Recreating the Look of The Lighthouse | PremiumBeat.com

The aesthetic that the film had that everything was lit by practical lights in the room I've got a few options that I'm going to be using I have a hurricane lamp which is oil based and it's gonna have an actual flame in it and then I have an LED lamp and I'm interested
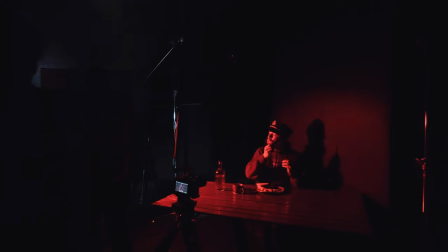(4:20)
to see which one works better something else I talked about earlier was using red lighting and what that does in black and white is it actually will give you a deeper richer skin tone and so I was gonna try and utilize this and put it on the talent and see if I notice the difference between using that and using a regular film light or one of these lanterns.
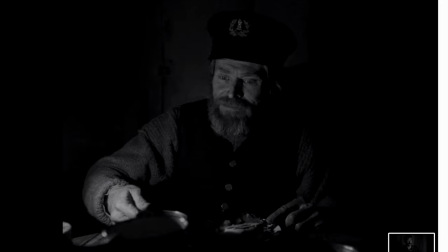(4:44)
All right first thing I'm gonna try and tackle is my boss Darian is Willem Dafoe and so what I have is I got some food and I got a
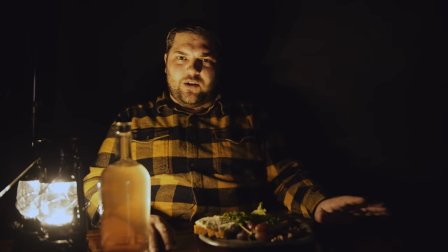(4:52)
old-looking bottle that I filled with peach tea to try and replicate that look of a darker liquid a boozy whiskey feel and then
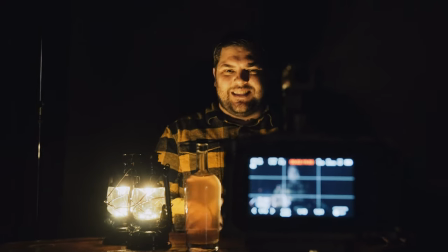(5:01)
I'm using the LED lamps right now.
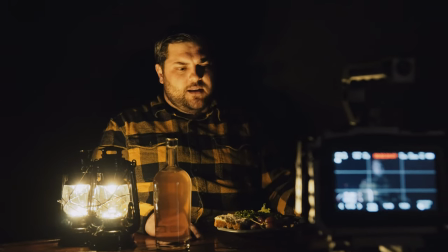(5:04)
Something I do like about them is that they're very yellow and yellow is one of the colors just like red where it can really change the way
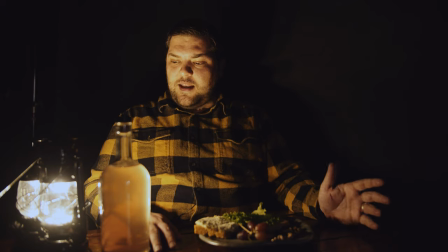(5:11)
your black and white looks and so I'm excited about that and so I'm gonna bring my boss in see how it goes.
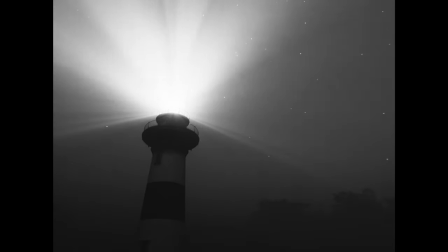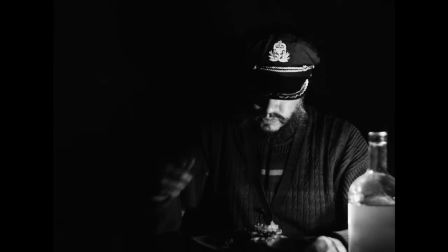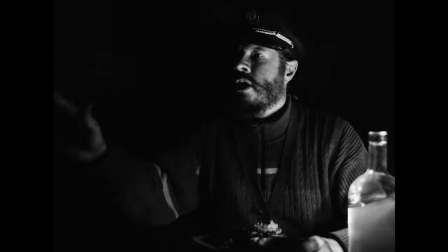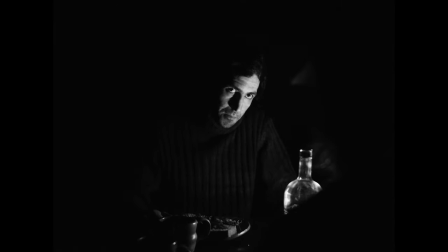(5:37)
The LED lamp look was nice, it was consistent, and since the lamp in the film used an LED bulb it actually matches quite well with their footage.
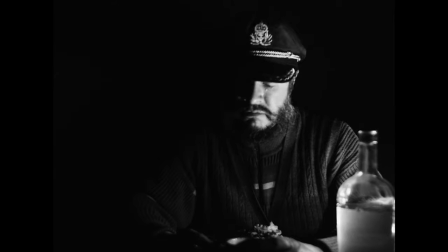(5:46)
I actually enjoyed how the molding on the lamp created some shapes and textures in the footage. Now onto the hurricane lantern with the flame and actually it ended up being my favorite.
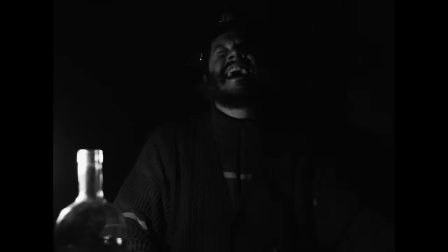(5:55)
It has a beautiful glow, the movement of the flame adds beautiful nuance to the scene, and the practical light visually fits the time period. Now if they weren't shooting on a custom film stock then they probably would have gone this route. They probably would have used a practical light with a lantern and a flame.
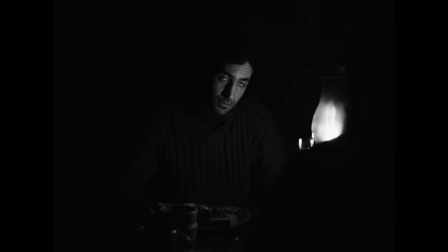(6:16)
But since we were shooting digitally on my the lantern for me was no problem and honestly I think it kind of fits the aesthetic more and
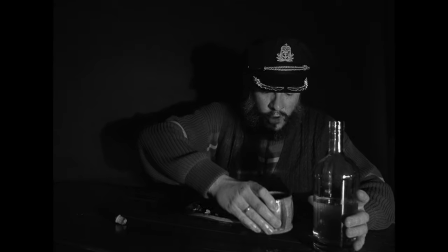(6:26)
now last we have the experiment of washing the talent in the red light and it was troublesome I actually wouldn't recommend it the footage looks normal at
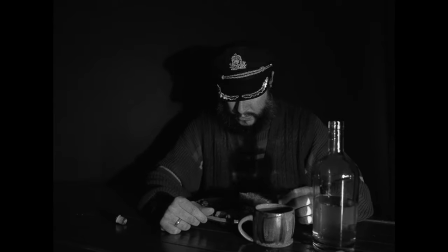(6:35)
first but then when you start to desaturate the images it takes on another worldly amount of noise to
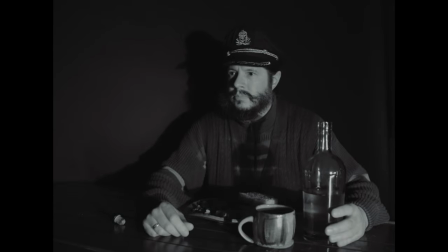(6:41)
get around this actually had to move to the RGB mixer to remove the red color so that I could achieve a clean image. So that's it for me this time. I hope you enjoyed the tips that I had on post-coloring for black and white footage, my recreations of the lighthouse. Please like, subscribe, and comment. Let me know what you would like me to cover in the future and I'll see you next time. Thanks.